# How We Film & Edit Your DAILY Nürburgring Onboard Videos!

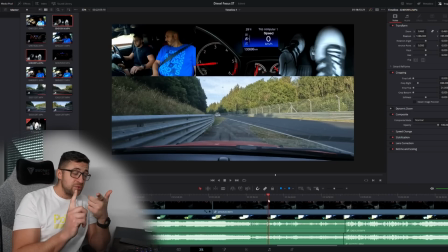Now usually it will maybe mean that there is an accident or we came to a stop because there is a yellow flag. It's a sequence that we also cut out. But in this case, we're going to leave it inside because it's actually the main point of the video where we get escorted off the track.
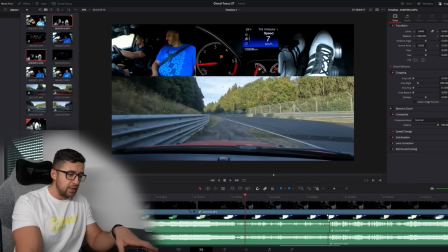Something that you will see in an upcoming video or already have seen if that video has been already published.
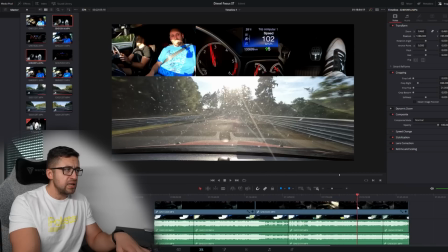Then towards the end, we make it all nicely. We come off the track, etc, etc, etc.
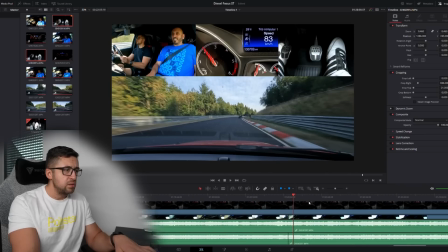All is good. We made it safely till the end.
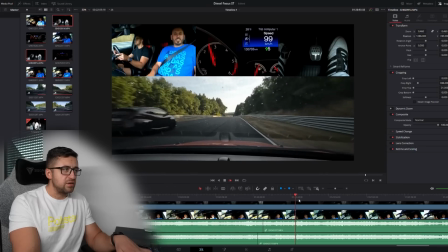Yeah, we made it safely off the track, so that is the point.
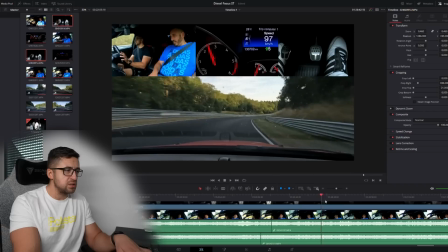So usually what I do actually here, because once we cross the finish line,
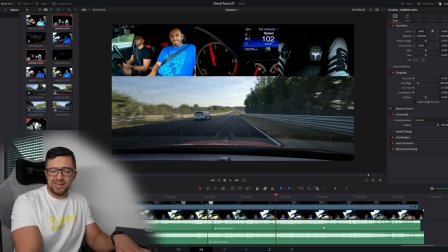the info of the speedometer is not important anymore, also the feed cam is not important anymore.
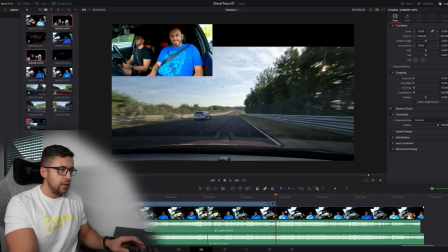So what we do is we cut these two things away, and then we make the interior cam actually the main camera.
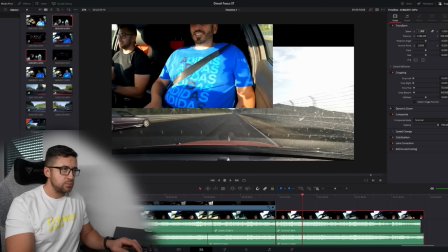So let's put this back on.
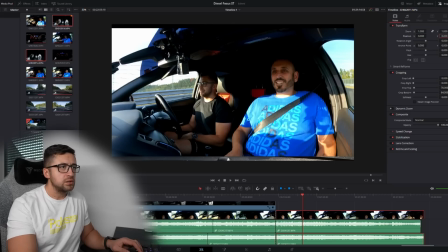I'm just gonna put
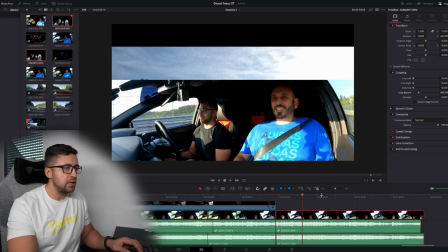this a bit more down, crop the top layer, put this one up so you have something else to look at than other than our faces.
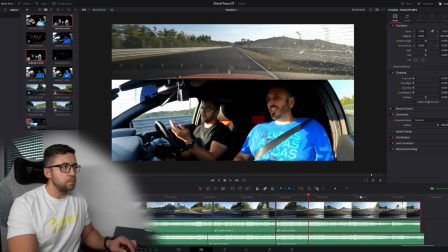One more time. It was also nice to show how quick the emergency service was there.
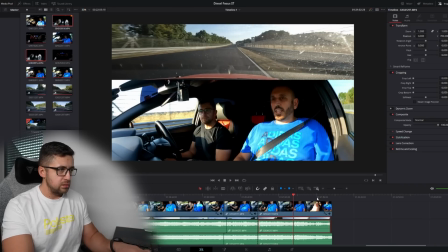So we talk a bit about there's some conversation going on.
It was really cool.
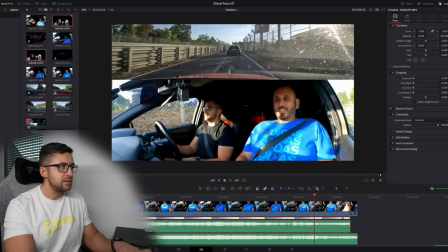Absolute blessing. It was amazing. Absolute blessing.
I think that's good.
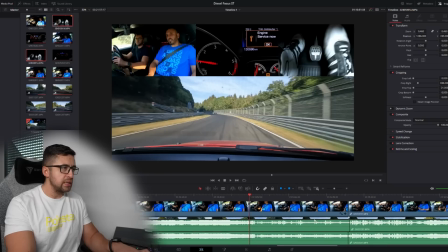So this we cut off, and then the most important thing is also in the inside where we have actually the encounter with the marshals.
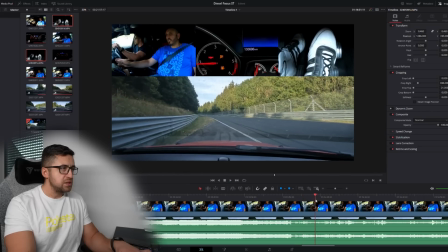Once they arrive here,
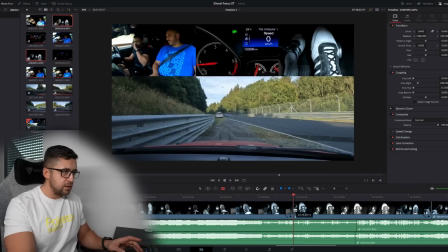we are going to use the same camera angle to emphasize on the interior shot and the exterior shot. So I would say roughly from here until we start driving.
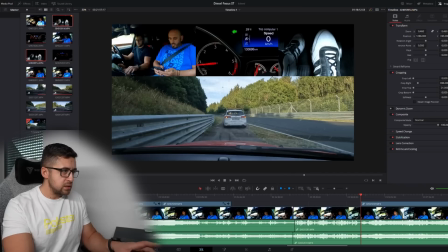So delete this, we crop this. The easy thing with DaVinci is that you can actually take the properties of the other clip, we Control C, use it,
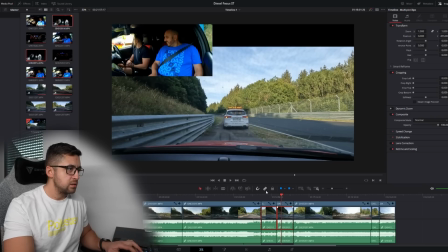Alt V, and then you put the video attributes,
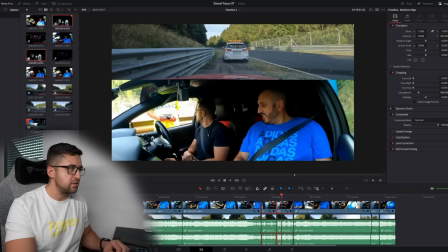and then you have actually exactly the same thing going on there.
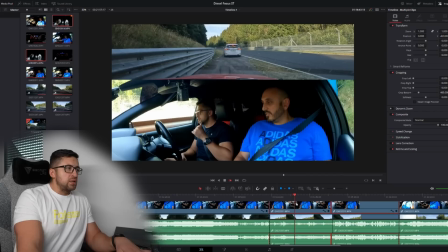More or less perfect.
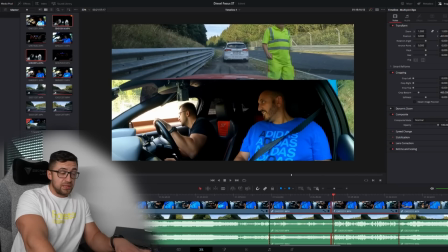Now comes the very boring part as well, something that I hate, but why it probably took me forever to edit this particular video. It's because we speak German in this video. It's important to include subtitles. So we're already 10 minutes into editing this video.
Hallo, wir haben gerade Motorfehler gehabt, war kein Leistung mehr. So
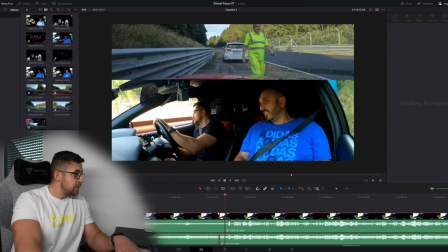Thank God we have the subtitle.
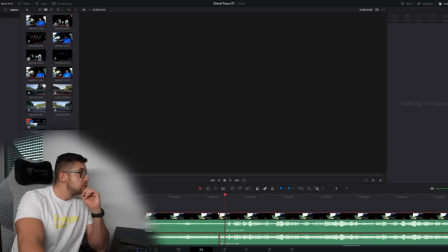Where's the effects? There we go. Titles, subtitle.
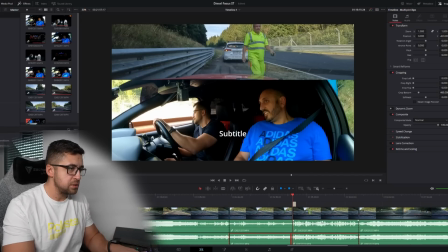So I'm just gonna stretch the whole thing out.
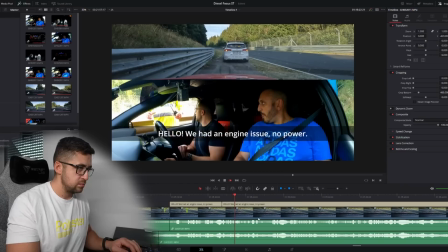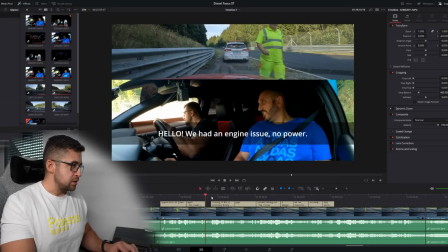Okay, so it's 15 minutes.
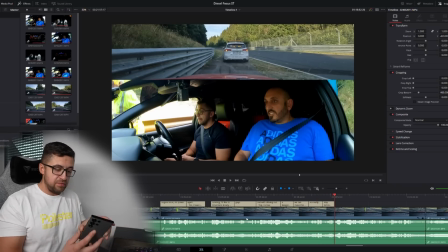It's 40 seconds of fragment, and I spent good 5 minutes or more actually editing or like typing out the subtitles.
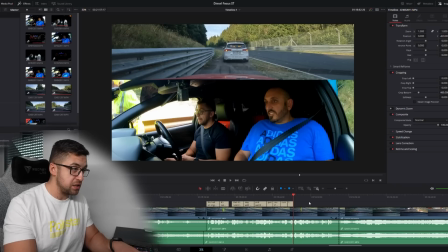Imagine when we have a very long ongoing conversation. That's really time consuming, just like annoying. I'll be happy when AI will be there to actually type it out for you. Maybe it's probably already there. And he's gonna follow us. Okay, overall, this seems to be alright.
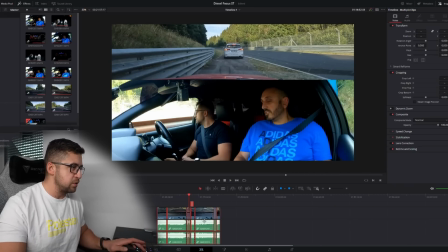Maybe I'll cut out a couple of other small things. Most importantly now, let's actually put the intro in there.
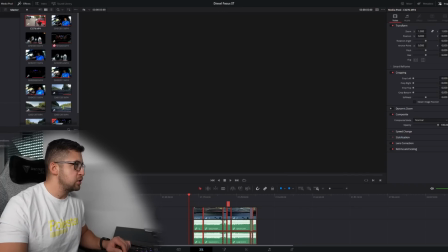So we're gonna import another clip which was shot with the main camera at the beginning of the video.